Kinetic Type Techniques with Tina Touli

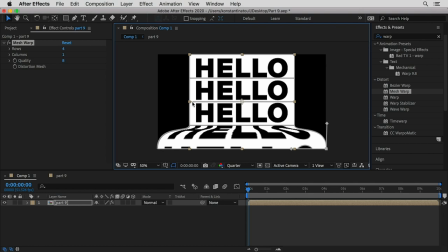And by applying this mesh wrap into a composition, that allows you to animate what is within the mesh wrap without affecting the mesh itself. So something like this feels quite interesting.
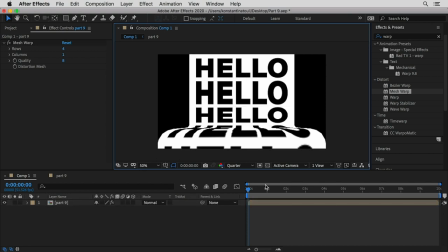It feels like a page that comes at the bottom and it starts rolling and falling down on the floor or something like that. So if I'm gonna press play, I will be able to see something like that.
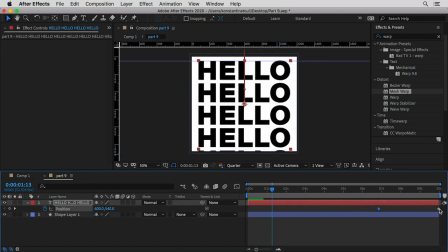I feel like the direction is a bit wrong, so we need to go ahead and swap the position keyframes since we want it to roll towards the bottom,
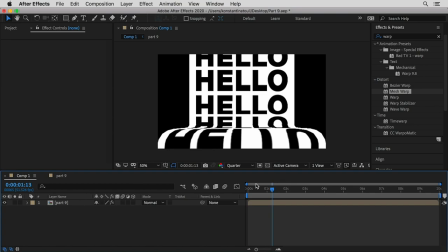not to have it rolling up.
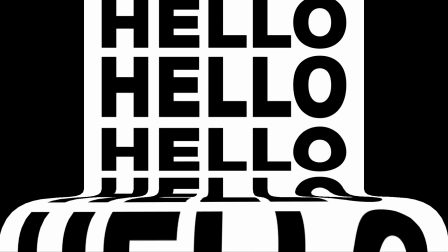And if you press the space bar, you get this lovely animation of a paper rolling.
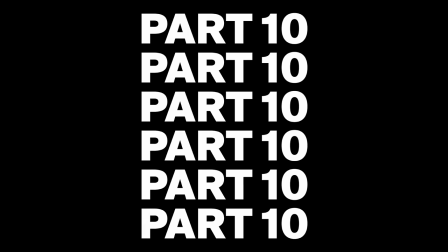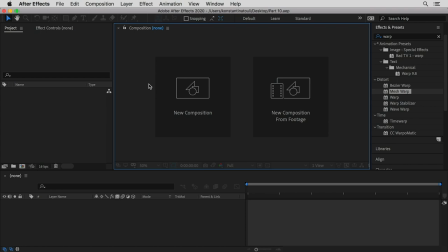In this last part, we are going to explore how we could make our typography looking like a bit more liquid. So I'm going to create again a new composition and I'm going to start with our classic word hello.
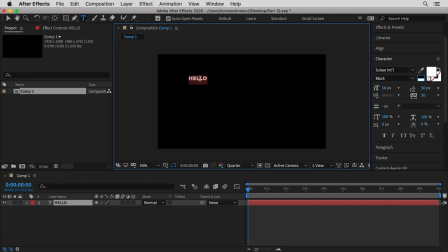I'm going to color it white so we can actually see that. And just multiply it, I think 3 times could be enough. And what I'm gonna do is,
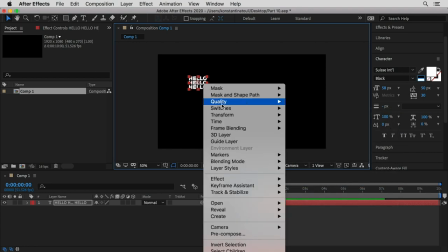again, like adjusting my anchor at the center and center in view the typography itself.
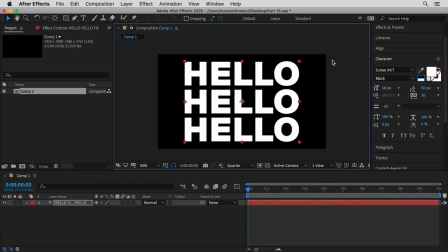Scale it up and create a new composition out of it.
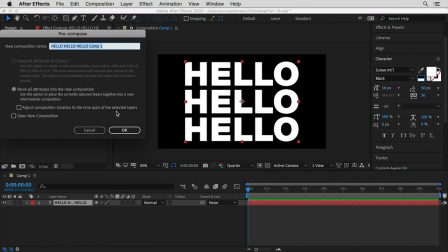So right click, pre-compose, and then call it part 10.
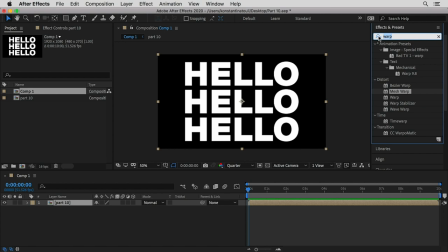So I'm gonna go to the effects panel and pick one of my favorite effects, which is the MR Mercury.
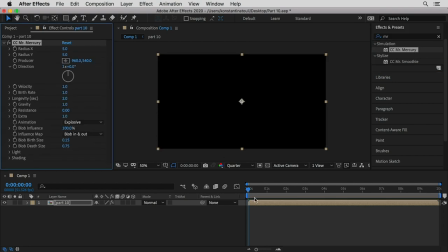So this effect allows you to create a kind of watery effect. So drops coming out and you see that the distortions are applied also to typography itself.
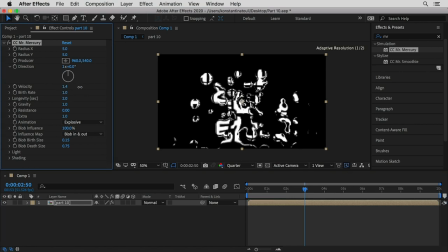So I'm gonna go ahead and adjust some of the different properties that I can from this panel here. So change a bit the velocity and perhaps also the blow burst size.
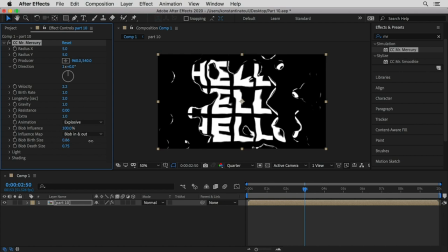I feel like it's a bit too small, so I want to see more of this typography. So something like there, it feels pretty good. And the depth size as well, I'm gonna go ahead and increase it a bit and press play to have a look on what we created.
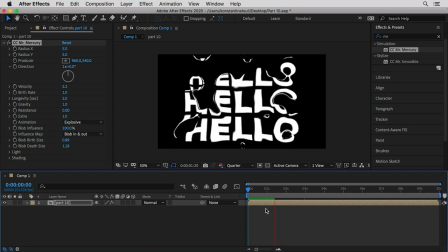So it's a really simple effect which looks great. It looks so nice, like without really doing a lot of stuff. But of course you can explore it more, like define what it could be at the background, how exactly you're gonna make these drops moving, and so on.
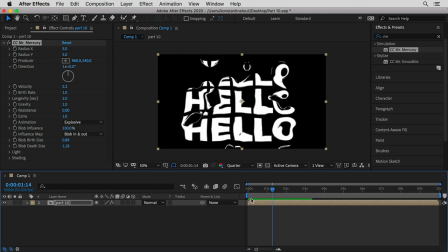And what I usually do is crop this very beginning of this effect so I can start straight away with these
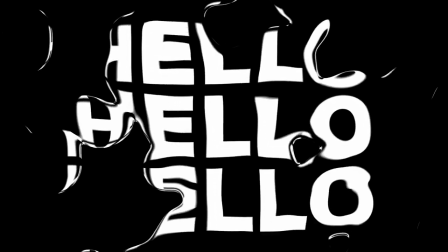distortions and just leaving it to play around with this wobbly waves over the typography.
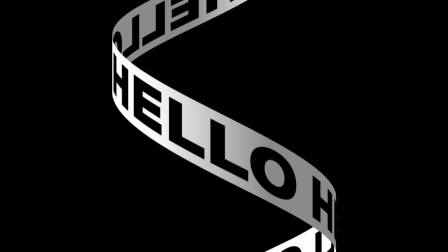Hope you enjoyed those quick tutorials in After Effects, and looking forward to see what you're gonna come up with,
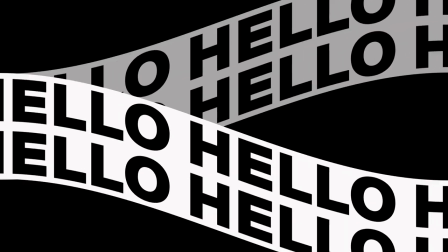how you're gonna use the skills of kinetic typography and your imagination to create your very own graphics.